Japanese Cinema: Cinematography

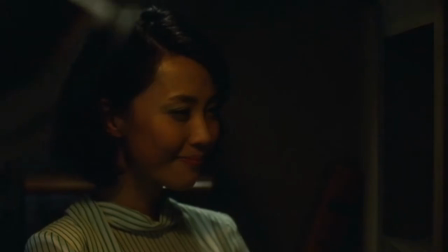[0:00]
Contemporary commercial filmmakers have inherited a long history of filmmaking that encourages
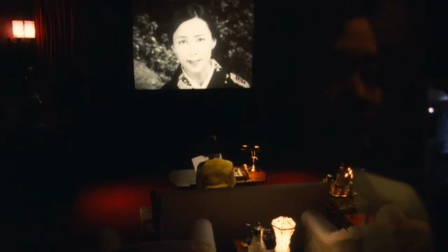[0:06]
audiences to forget about the role of the camera as an intermediary between us and what we see on screens.
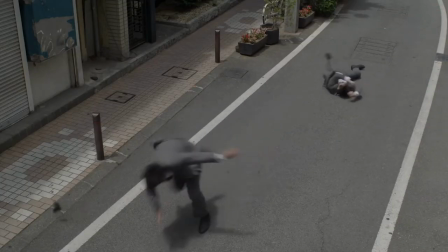[0:13]
More often than not, we are meant to forget the very idea of the camera,
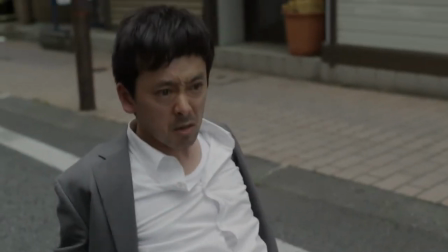[0:17]
to experience a film as if it were something happening in real time before our very eyes.
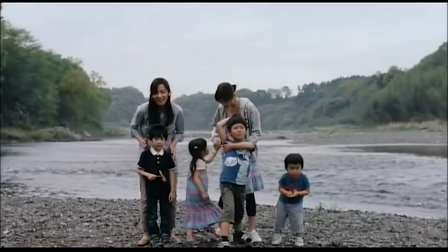[0:24]
Structuring a film in a way such that the presence of the camera is downplayed or made invisible,
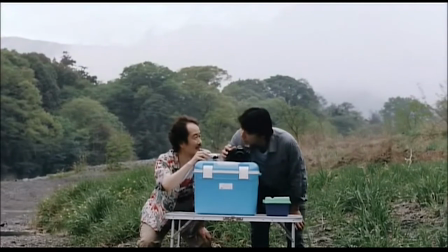[0:29]
creates a suspension of disbelief that transforms artifice into a realistic and believable experience.
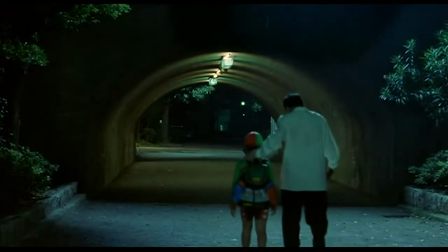[0:37]
Although the idea of total escapism into film has never really been true,
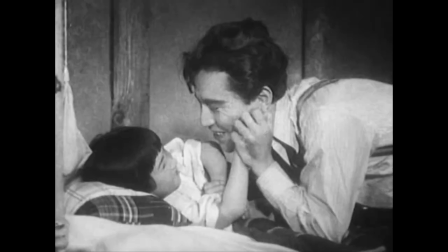[0:42]
filmmakers have been engaged in the art of helping us to forget the material production of cinema for a long time.
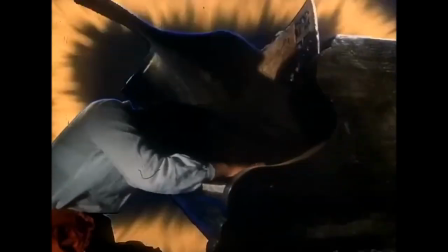[0:48]
With the exception of avant-garde, political,
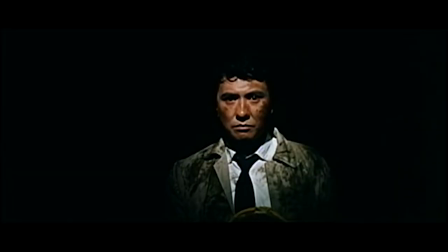[0:51]
and experimental filmmakers who subvert film conventions to create various modes of resistance cinema that breaks down the norms we have come to take for granted,
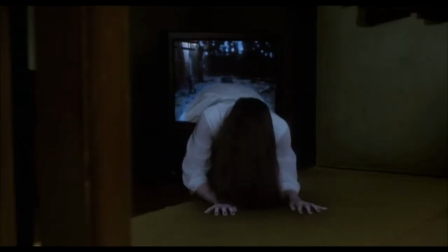[0:59]
commercial film has refined techniques that make us forget that what we are watching is not just artificial,
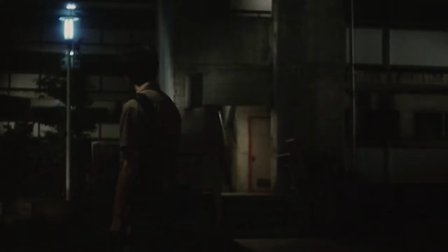[1:04]
but often simply impossible. In this video, we will start to train ourselves to work against convention to start seeing the boundaries of the frame,
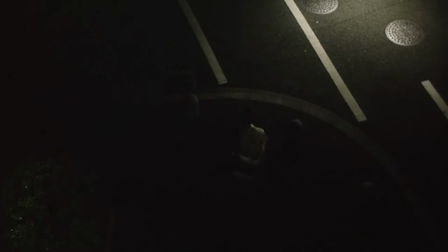[1:13]
to see the physical construction of the camera shot.
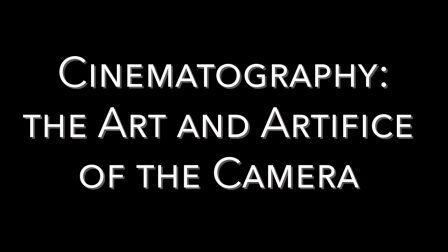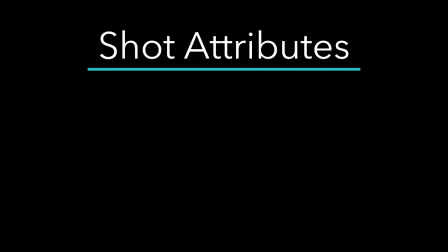[1:22]
Generally speaking, every shot in a film contains four attributes. framing, depth of field, color, and movement.
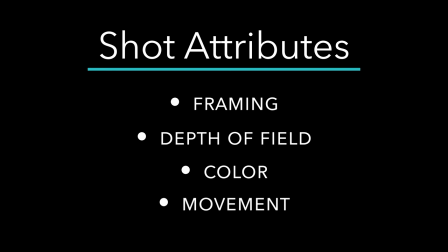[1:31]
These are umbrella categories, each with their own subset of techniques that are tied to norms of associated meaning-making.
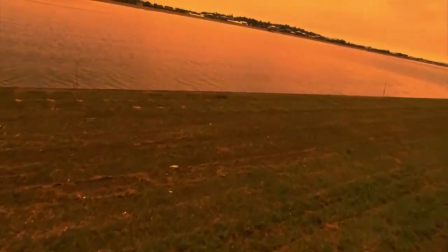[1:39]
That's right, the camera itself is an active player that helps create ideas and stories, just like the narrative and the mise-en-scene.
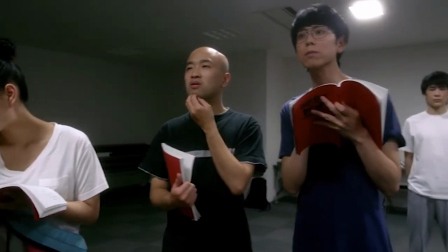[1:47]
Let's consider the biggest category first, framing.
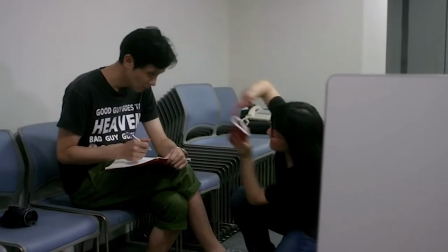[1:51]
Framing refers refers to the camera frame itself, its shape, its position in relation to the mise-en-scene, and where it occupies space on set.
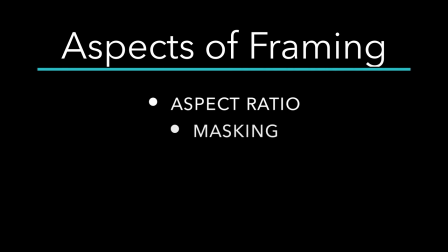[2:00]
This translates to aspect ratio, masking, camera distance, camera angles, and camera height.
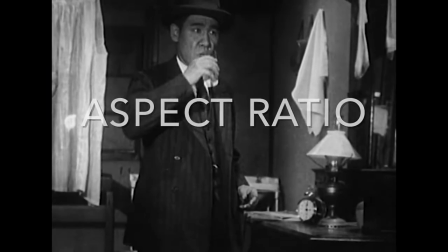[2:10]
Aspect ratio refers to the dimensions of the film frame, the ratio of width to height.
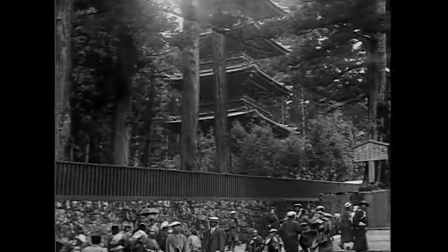[2:15]
In early cinema, the aspect ratio was more or less standardized,
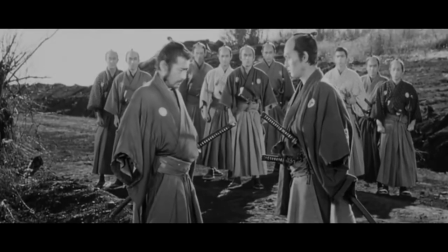[2:19]
but over time, filmmakers have created and experimented with a variety of options, all of which impact visualization and style.
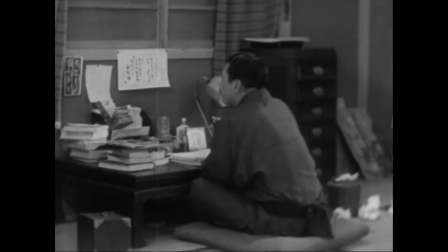[2:28]
Fundamentally speaking, the aspect ratio determines the basic shape of the film, which in turn determines the composition of mise-en-scene.
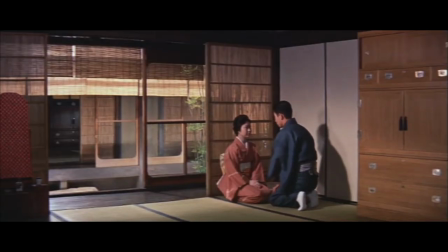[2:35]
But in so doing, aspect ratio can also set up different emotional overtones as well.
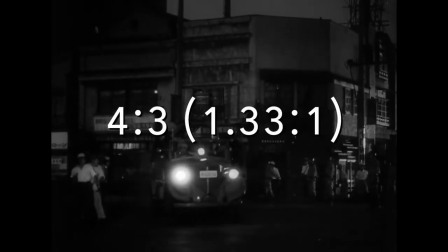[2:41]
Films early on were limited to the 4x3 ratio, also known as the 1.33 to 1.
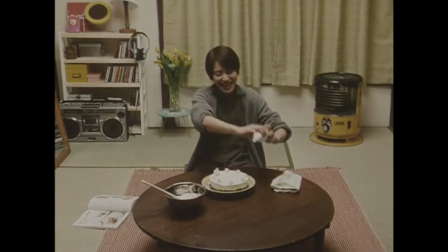[2:47]
While this was just the norm at the time, filmmakers since can choose to use this ratio to tap into an aesthetic which,
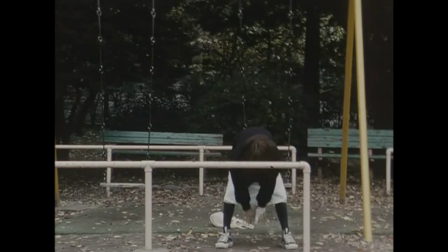[2:55]
by now, is linked to a kind of classical, nostalgic, or sometimes novice or seemingly more genuine feel.
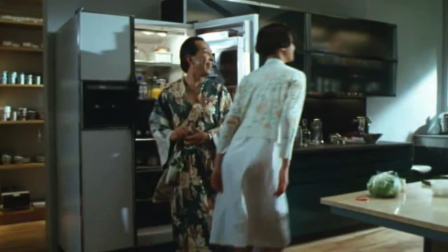[3:02]
Once cinemas and filmmakers developed widescreen aspect ratios, they were able to capture more lateral space, which also meant more landscape.
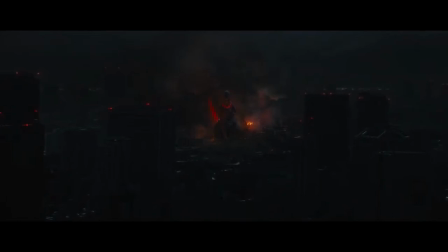[3:11]
This aspect ratio lends itself to scenery and big sets,
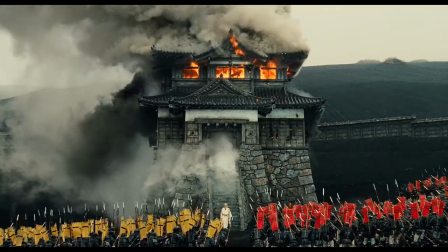[3:16]
which were readily used to create vast visuals to reinforce big narratives.
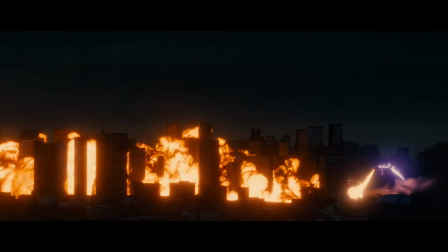[3:21]
Now, due to aesthetic legacy, this aspect ratio just feels epic.
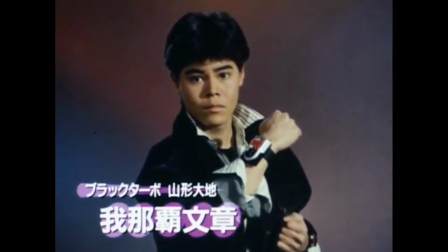[3:27]
While widescreen aspect ratios project well onto cinema screens,
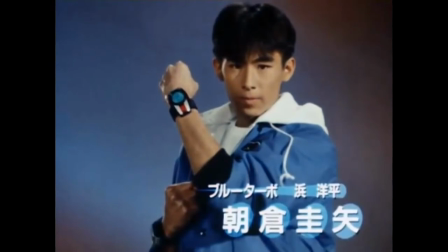[3:31]
televisions brought different standard aspect ratios and a return to a more square shape.
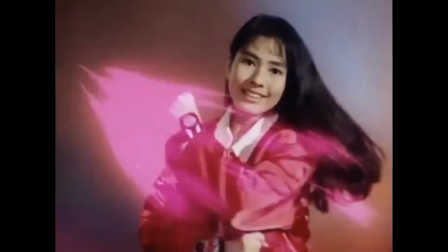[3:36]
Even when we watched films made for this intended shape on our current widescreen TVs, they carry with them that television feel.
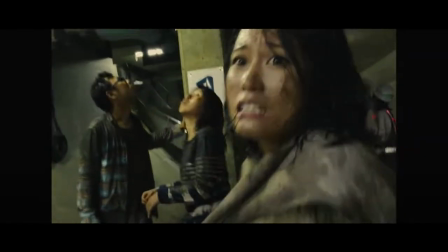[3:45]
Savvy filmmakers can tap into this aesthetic to reinforce ideas they are exploring in their films, as well as other standards and expectations set by various aspect ratios in cinema history.
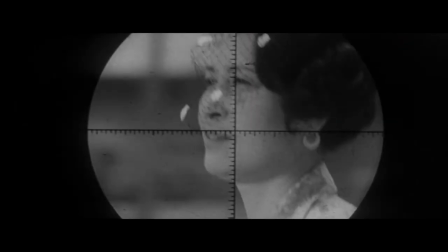[3:57]
In addition to the rectangular shape of the camera frame,
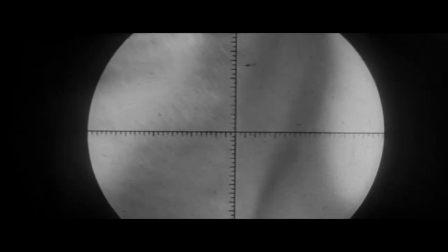[4:00]
cinematographers can also manipulate the boundaries of the frame to create new shapes and conceptual ambiguities through the technique of masking.
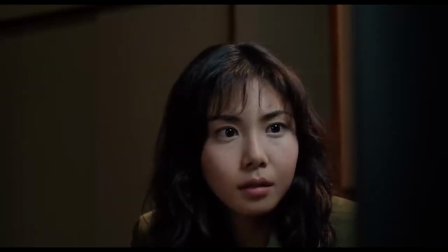[4:08]
This includes masks that suggest other viewing apparatuses, which in turn inform ideas about perspective and context,
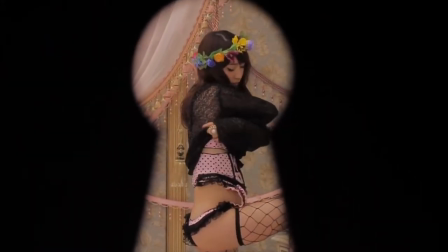[4:16]
or more emotional effects connected to the scene at hand, or again aids in transitioning from one scene to the next,
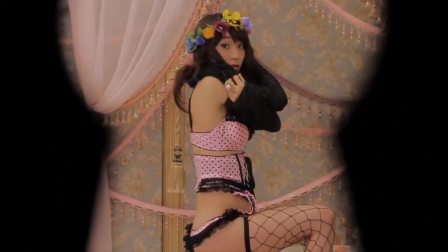[4:23]
and assists to editing.
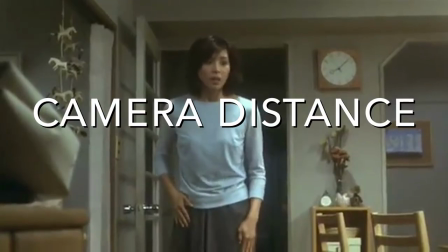[4:25]
Connected to dimensions and borders, camera distance also determines how much of the mise-en-scene can be captured within the camera frame.
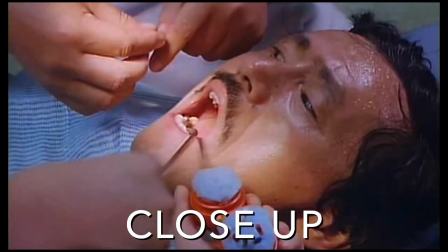[4:33]
Close-ups are used to show details and draw focus, especially to actors' emotions.
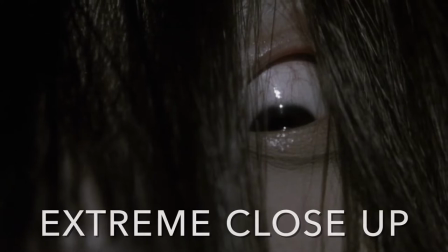[4:38]
Sometimes, however, this also feels too close for comfort. Extreme close-ups can be more dramatic and can heighten emotions in a scene.
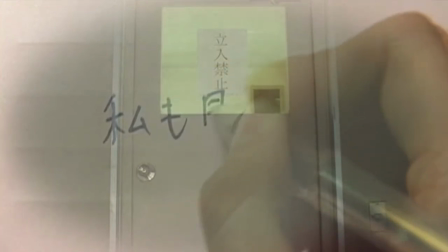[4:47]
They might be used as well to signify specific clues in the narrative or to highlight particular ideas.
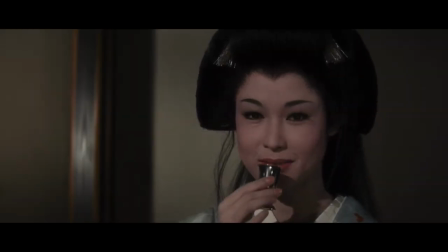[4:54]
Medium close-ups feature an actor's head and shoulders. This distance is often used in close, but not too close, conversations that we have been invited to join.
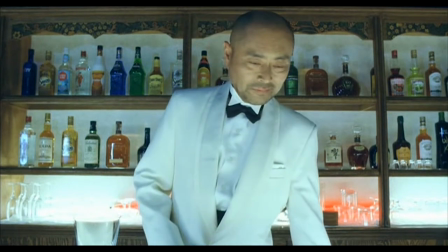[5:03]
Medium shots show the actors from the waist up. The increased distance allows for more inclusion of the set and background,
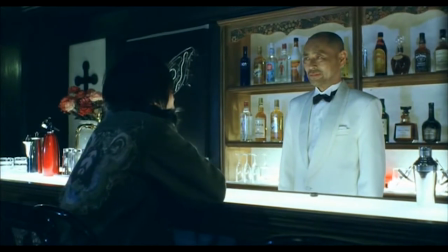[5:11]
helping to highlight the actors' movements, their surroundings, and whatever meaningful connection might exist between them.
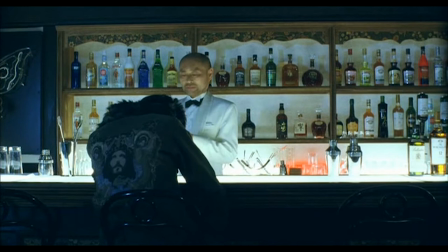[5:18]
The distance also allows comfortably for multiple actors in a frame.
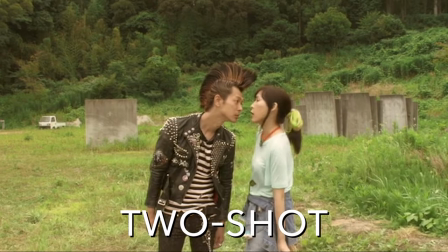[5:22]
On that note, two actors in a single shot is called a two-shot, regardless of the camera distance.
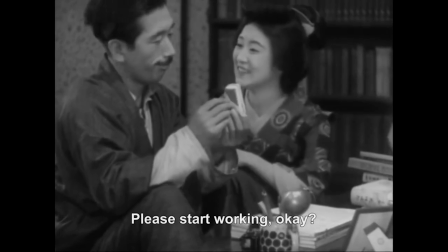[5:29]
So this is both a medium shot and a two-shot or a medium two-shot
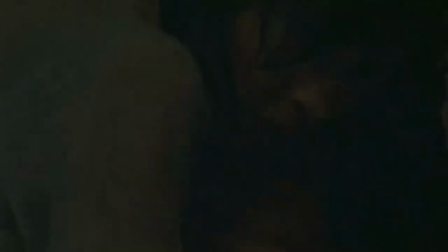[5:33]
and this is both a close-up and a two-shot or a close two-shot.
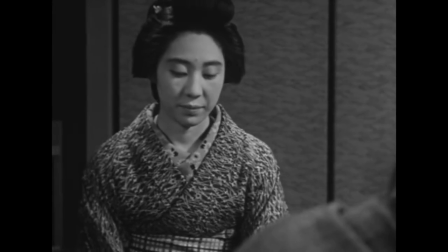[5:39]
Over-the-shoulder shots are a particular kind of two-shot commonly used to frame conversations and it can give us a comfortable
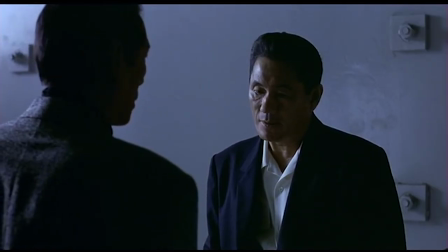[5:47]
feeling of listening naturally to a conversation as if we were part of the group rather than being right in the middle of the conversation.
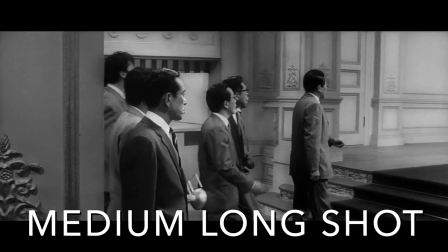[5:55]
The medium-long shot, or three-quarter shot, takes in the actors' bodies from the knees up.
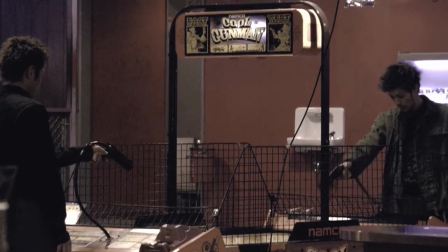[6:01]
This creates more space to include the set and more actors, and helps us to see the careful design of the film world.
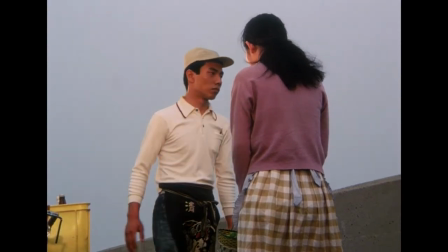[6:08]
Medium-long shots take us farther away from the emotions expressed on an actor's face,
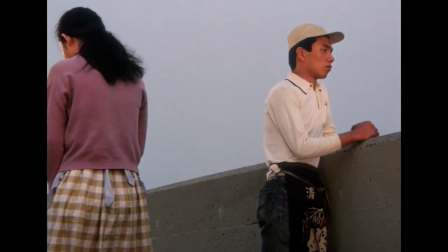[6:13]
giving us the space to perhaps start projecting our own feelings into the scene.
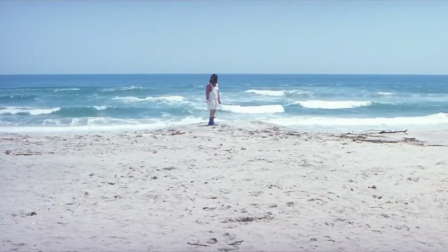[6:18]
Long shots keep the human figure in the frame such that we can still see the actor rather well, but prioritizes setting and landscapes.
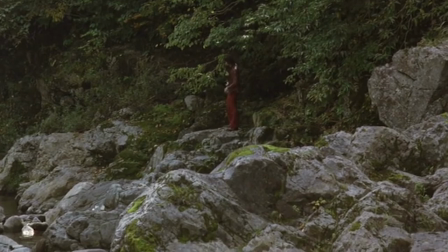[6:27]
Although the long shot is used sparingly in big-budget studio and television productions today,
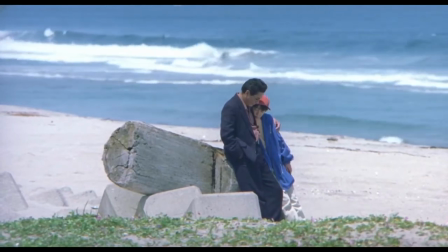[6:32]
especially since they are hard to see on the small screens of our tablets and cell phones, the long shot has been a staple characteristic of Japanese cinema.
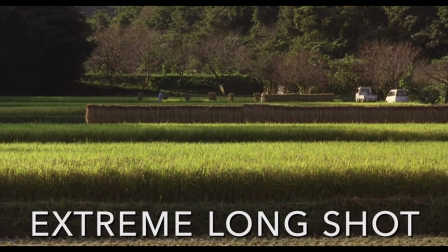[6:41]
In extreme long shots or wide shots, the human figure is almost lost entirely.
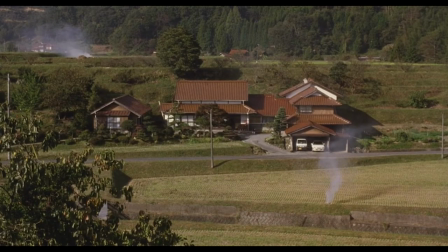[6:47]
Such shots are used to focus on the environment, to create emotions linked to the environment,
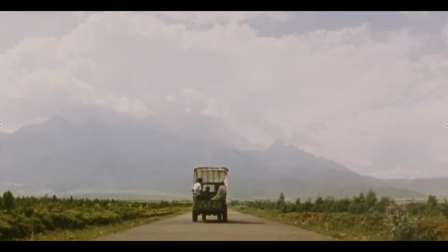[6:53]
to anchor us in specific places and time, to assist with aspects of narratives such as when characters travel great distances,
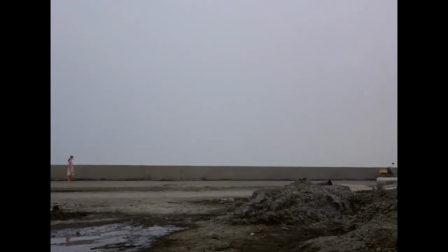[7:00]
and often give us a moment away from the action to reflect, feel, and transition from one scene to the next.
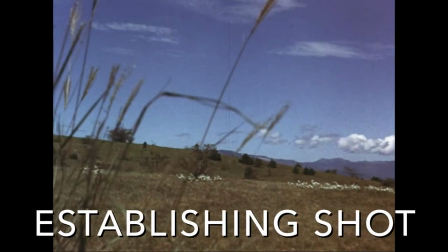[7:08]
Often extreme long shots, establishing Establishing shots are the first shots we see at the beginning of a film and in new scenes.
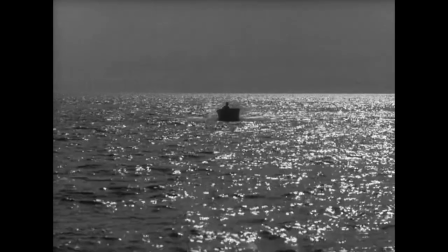[7:16]
They are used to set up the context of a film or a particular scene, which can include physical space,
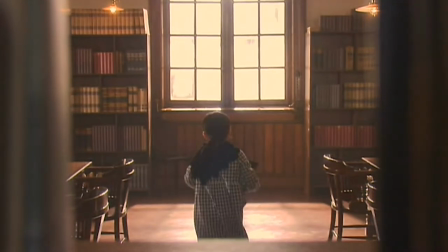[7:22]
emotional tone, information about particular characters, or important plot points.
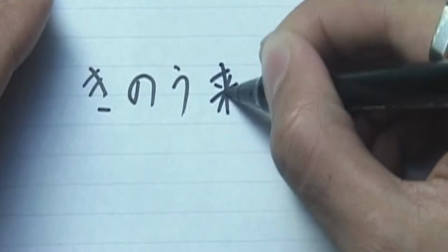[7:27]
Although it is common to use a wide shot,
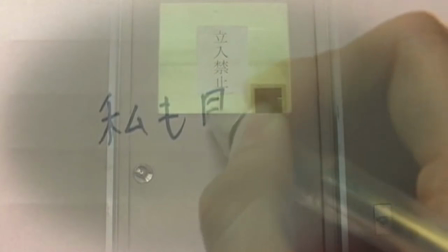[7:30]
some directors go in the opposite direction and employ close-ups for establishing shots, putting us in the thick of things before taking a step back.
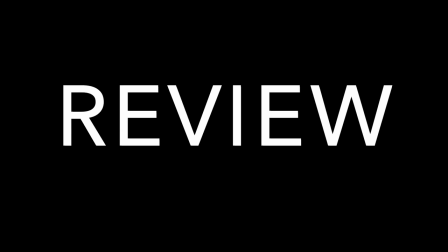[7:38]
Before we move on to the last two aspects of framing, let's review our vocabulary for camera distance.
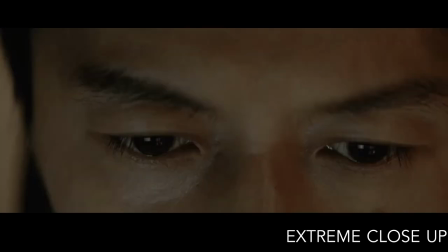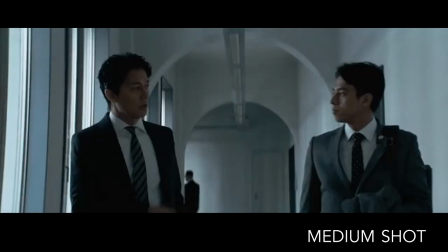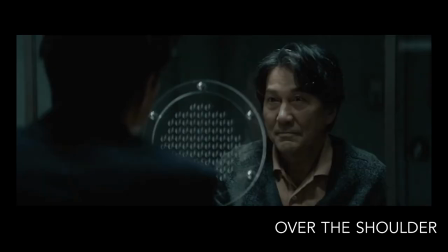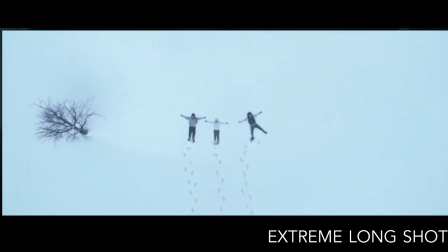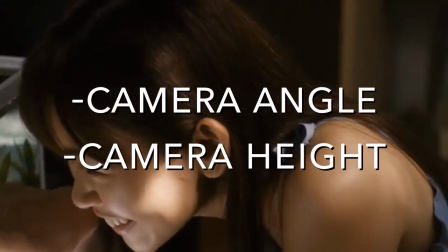[8:05]
The last two aspects of framing are the camera angle and camera height.
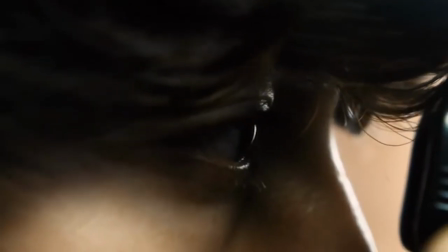[8:09]
While most of the film is generally shot straight on, camera angles add to the visual experience to create an additional layer of meaning.